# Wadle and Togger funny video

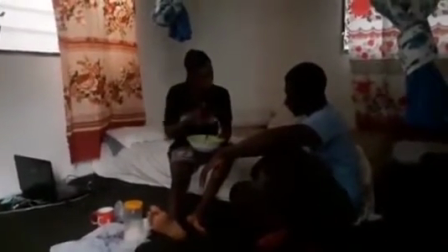So when we talk about the camera setup, okay, so first let me talk about the camera angle.
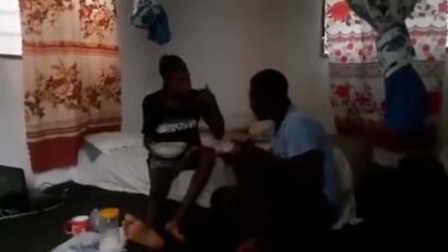So the camera angle is the direction to which the camera lens is pointing.
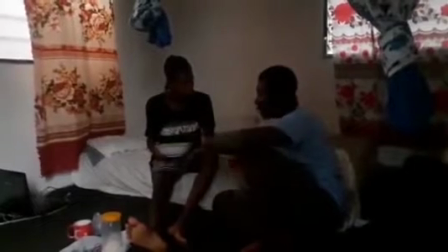So wherever the camera lens is pointing, in the film terms we call it the camera angle.
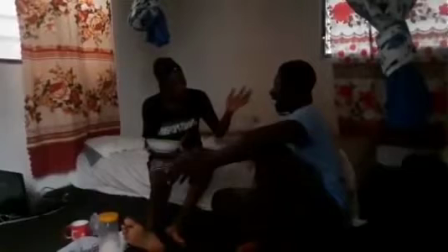So it could be a high angle, or
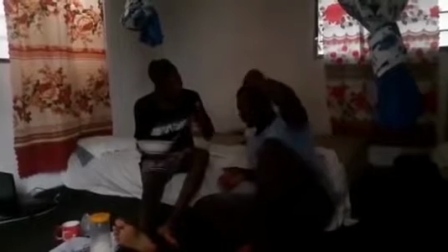which implies that the camera is placed high, pointing downwards,
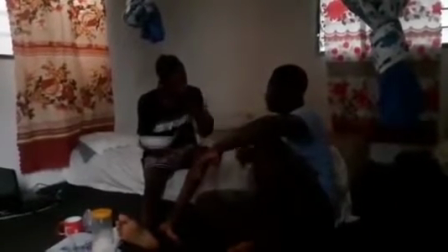or it could be low angle, which means
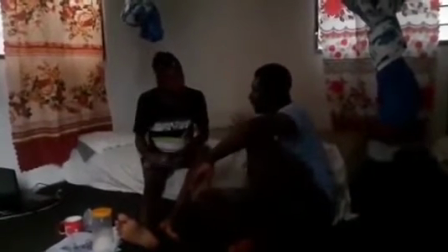when the camera is low, with the lens pointing upwards to take
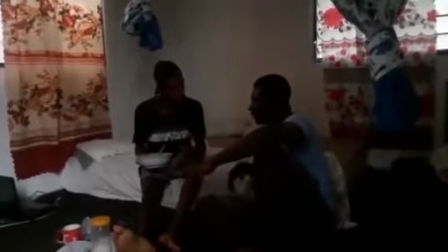the picture. So that is the low angle. Framing is the amount of material that is being recorded.
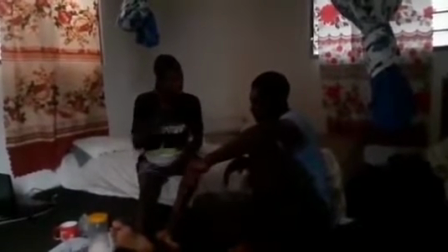It could be either be a close-up or a medium shot.
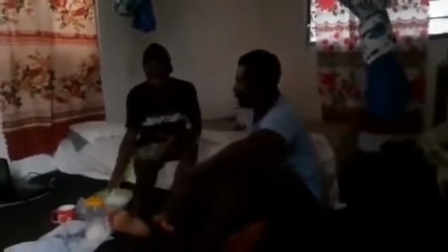Just have already indicated when I started with the presentation. But in this video, there's not much thing,
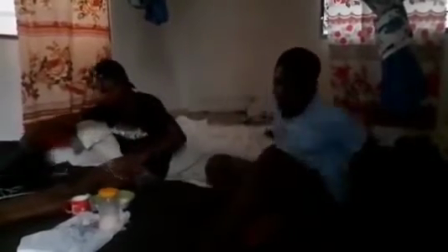and most of the rules used professionally is not applied, and it makes it hard for the audience to relate,
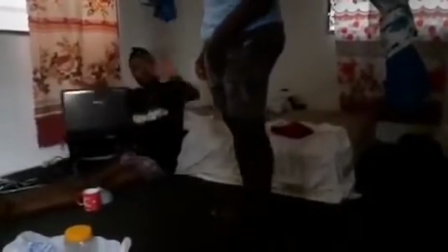because there are no really much close-ups. So makes
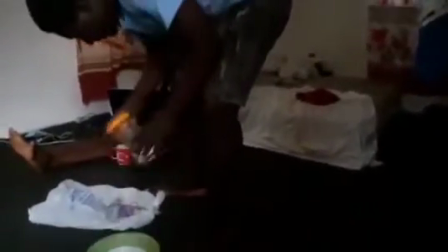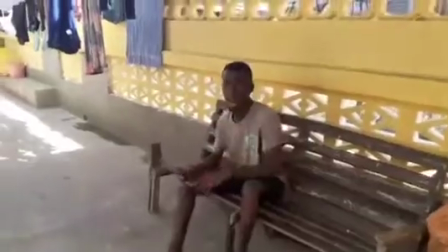the audience not being able to identify with the main character.
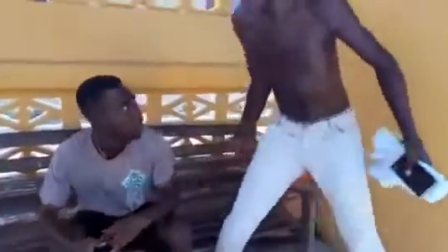We are not able to see their facial expression, and also we are unable to get intimate with the characters.
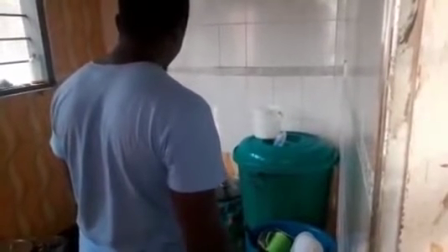This is because we were experimenting with the production that we are watching.
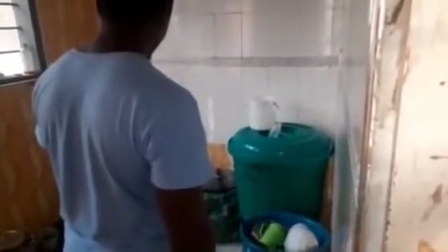In the absence of light, the best we could learn was the sun, which is a great source of light.
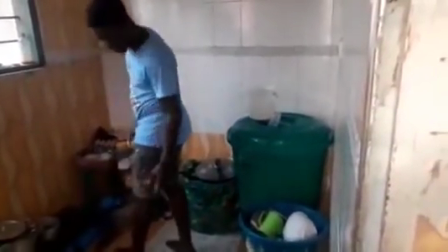The sun would light the room and make the characters and other props look more beautiful.
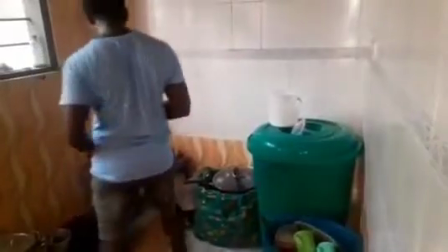But it wasn't enough, because we know that the sun is the cheapest source of light, and the daily source of light,
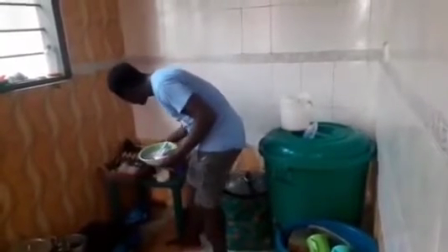which is normally measured in Kelvin, is about 5,600
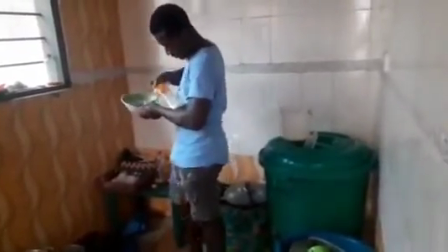daily, or in the morning.
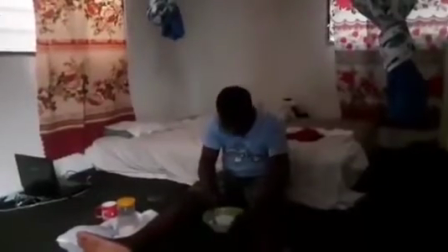The morning sun ray usually has 5,600 Kelvin.
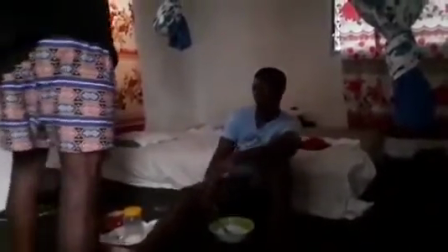So with the sun being high up in the sky,
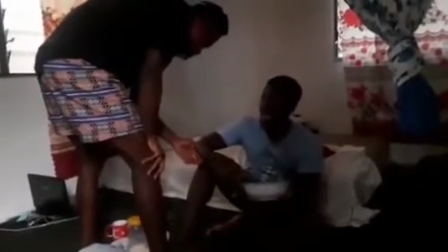it could have given us the opportunity to have more light in the room.
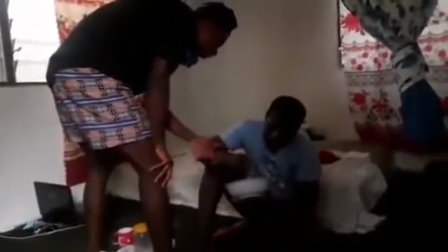So we should have opened the curtains and let in more light to get the needed effect.
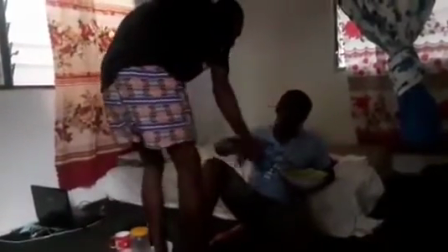In the instances where we should have realized it earlier,
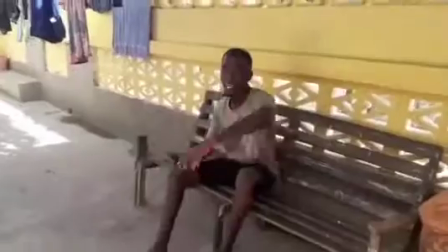then if we had it, or if we have thought about it,
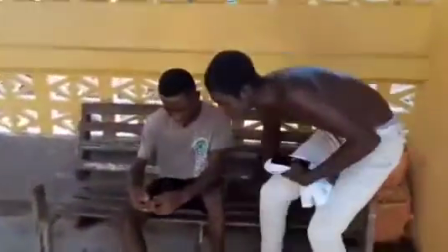we could have changed the direction of the set and allowed the sun to be behind the camera and other equipment.
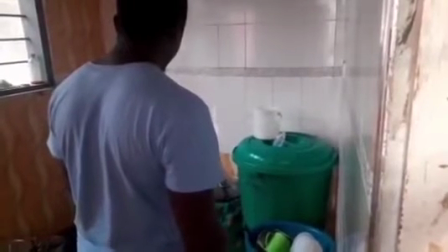In this way, the sun ray wouldn't enter the camera lens,
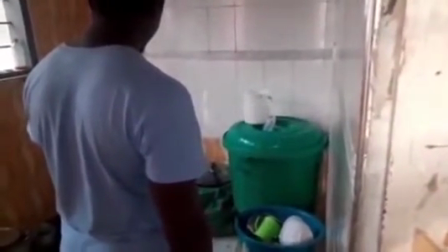and rather it will fall on the subject and make other things in the room more visible.
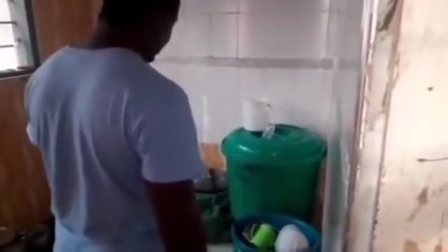So I'll quickly jump and come to
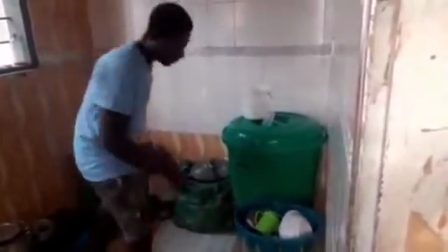my last stage, which is the production stage.
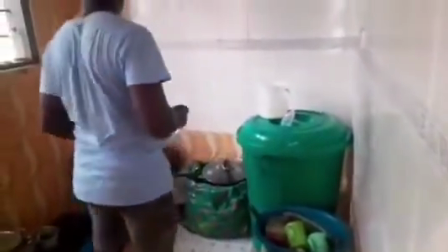Not the last, no. Before I get to the last, I'll go to the production stage.
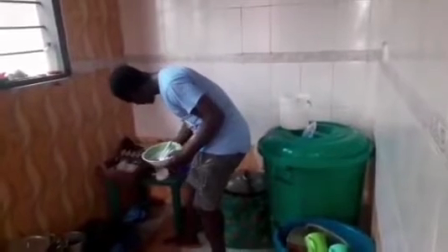The production stage is the most expensive stage of the process.
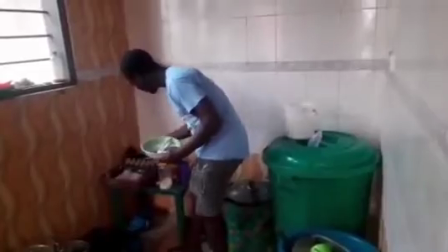I think I've already talked about the production stage.